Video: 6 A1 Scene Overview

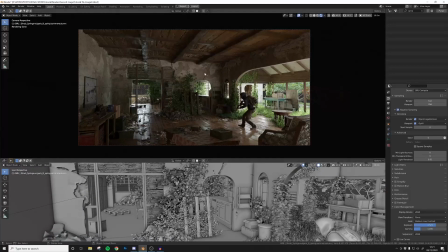249s
I'm going for the photorealistic. So every area that I feel like it's too 3D, I just try to push that off by using photos or painting over.
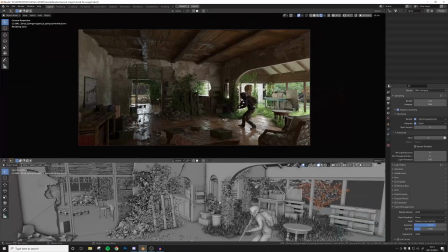257s
And other than that, it's just, as you noticed,
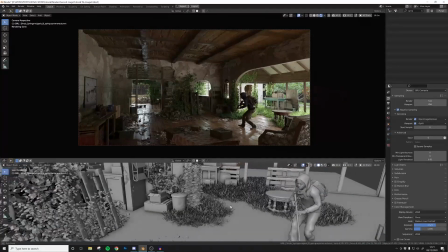261s
I just reused everything that I had in the other scene and just replaced them in a different order.
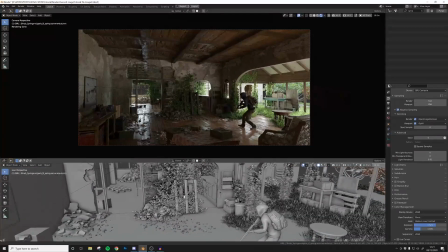266s
And it totally gives off a different vibe and a different mood and everything, Just think as a director.
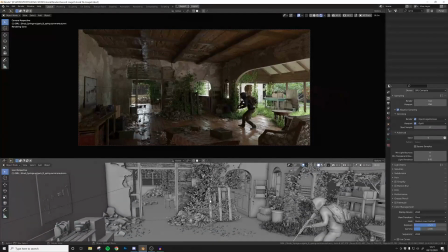272s
Don't think as an artist anymore. Just think like you're the director, you're the set maker, you're everything in one.
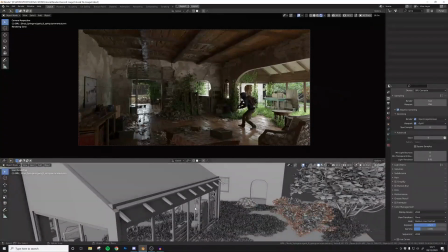279s
And at the end of the day, it's also about having fun, right?
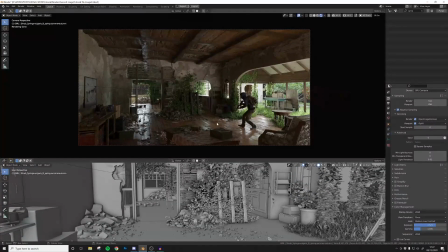282s
So for me, doing something like this is just having fun and adding all these small storytelling elements and stuff to it,
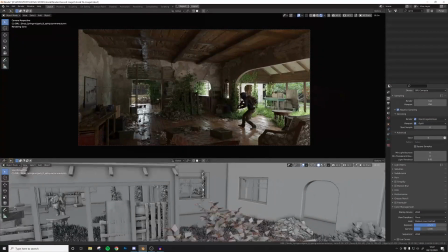290s
and kind of seeing how I can push the lighting and control the lighting myself, right?